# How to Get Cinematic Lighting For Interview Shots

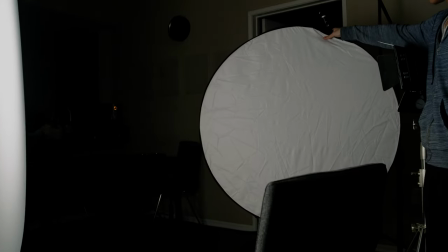8:10 And right here, we're using the bounce board just because we have a little bit more control over the color of the light that we're getting and also where the bounce is actually going.
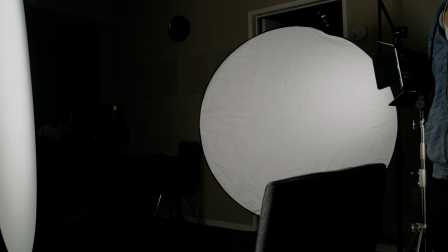8:19 And we're just shining a light directly through this board. And the fact that the light itself is bouncing from this very white reflective material is giving us this kind of feel light. Make sure you adjust the dimmer setting very carefully so that you still get a three-dimensional shot without having too much of a high contrast ratio. If your light panels aren't dimmable, if you're using cheaper lights, then you can try to move the light source basically further away, which is also a great trick.
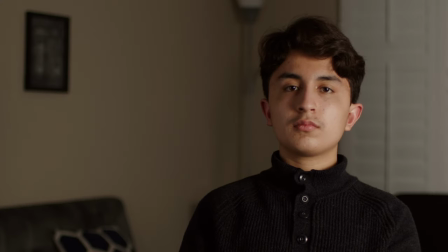8:47 So now we are creating a much more usable image. We have our key light, which is still the same brightness, the same lights. But now we have that feel light to lower that contrast ratio so we can see the other side of the face without making it too bright to the point where the image looks too bland.
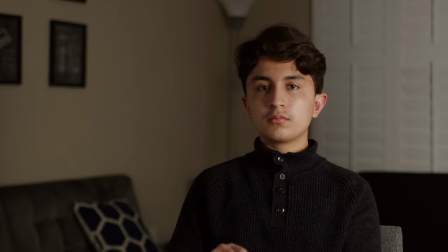9:04 And generally this looks really good. This looks a lot better than if you were to just use household lights or if you just blast your subject with as many light as possible. But there are actually a lot more to this that we can do. So the third light that I want to add is what's called a hair lights.
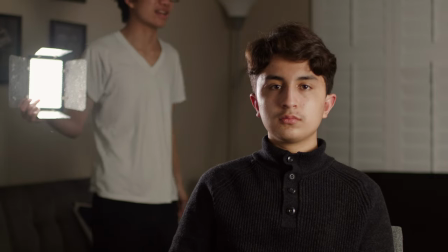9:20 Now, this doesn't actually have to be a hair light. sometimes you can point it directly to the back.
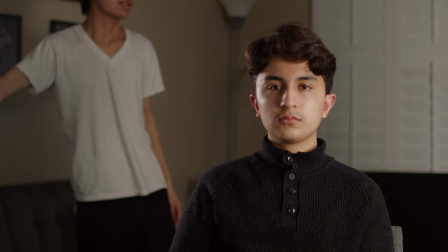9:25 For this subject, I tend to think that the hair light actually makes the shot stand out a little bit more, so I'll just actually use it as a hair light.
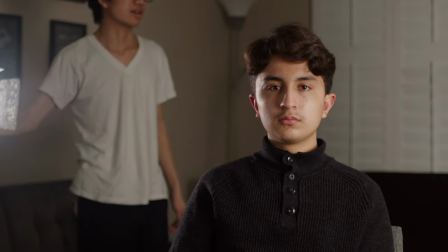9:33 So to add this light, I'll have to get a very tall light stand, and that goes above the head. And for this light, because it is so dim, it is the dimmest light out of all three lights that we're using, we don't really need any kind of diffusion. Sometimes if you are making a little bit brighter. You might need diffusion, but in my situation, I find that without diffusion doesn't really do anything. I'm literally using 1% brightness in this example.
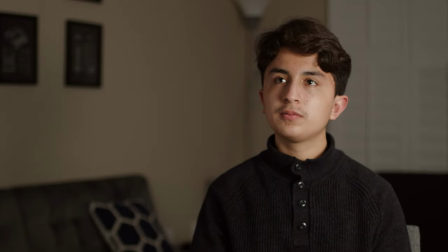9:58 And now with this hair light, you can see that the object just, the subject just stand out a lot more. It just, it makes this look so much more three-dimensional, so much more pleasing. We're creating a three dimensional subject. And of course, with the softness of the feel and the key light, it makes the skin tones look a lot more pleasing. It looks very soft and also soft light is also a lot easier on your actor, on your interviewer, on your whoever that you're trying to record. It's just a lot easier for them to deal with soft light versus blasting them with light.
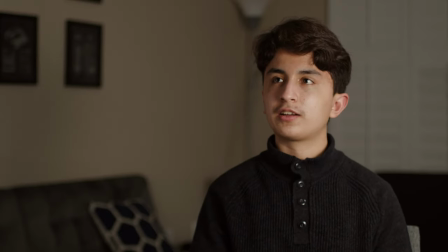10:31 So this shot just looks very, very cinematic, but there's actually one more light that we can add to even improve this shot to take it to that next level. And that's just a background light. You know, right now the background is very dark because we're shooting at night and in comparison to our lights that are on the subject the background doesn't have any light
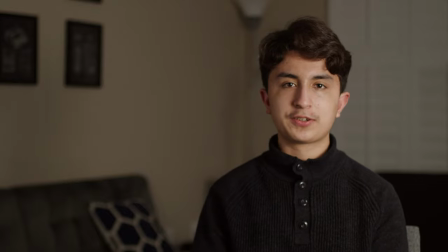10:50 at all and there's this really underexposed background and if you want this effect that's totally fine but for us since this is on an interview we kind of want to create a very nice pleasing background so just adding a simple
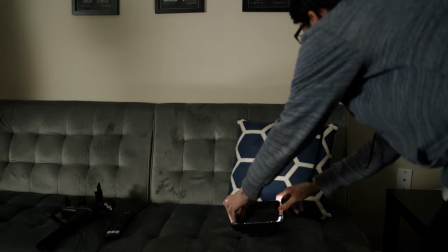11:05 light like this you can have some fun with it you can try to add some shadows to it it's it's really up to you.
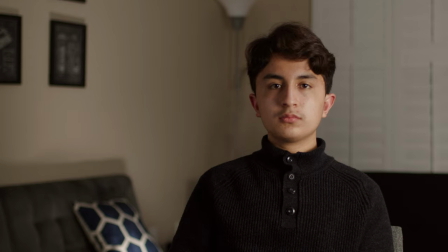11:11 The creativity is endless here. But for this example, we're just going to add a simple background light like this, just point it up. And you can see now the image looks a lot more balanced. You no longer have the underexposed background.
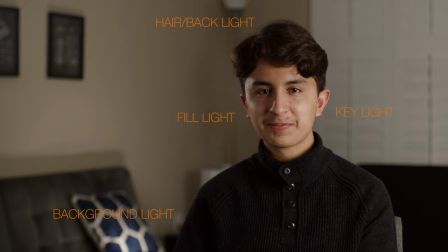11:23 So yeah, that's how you create cinematic lighting for interview shots. I hope this video was helpful. Again, using proper tools and stuff, you can experiment around with this. You don't have to use this exact setup every time, especially if you're using lighting for your films to tell a story lighting is a very important storytelling
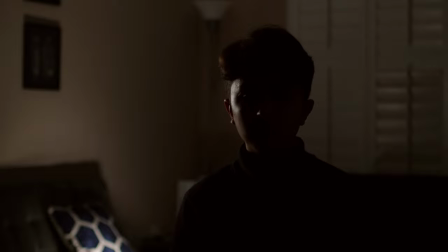11:42 device if used correctly you can really change the mood this is sort of just a starter kit to get you understanding about how lighting works how lighting reacts with materials with your subject and stuff like that so yeah i hope you found this video useful i'll link all the products i use for the lighting and the camera setup and stuff like that in the description they are affiliate links because i'm not getting paid to do this at least not at the moment and and if this is really useful. If you have any questions, you can post comments down below, and I hope I see you next time with another video.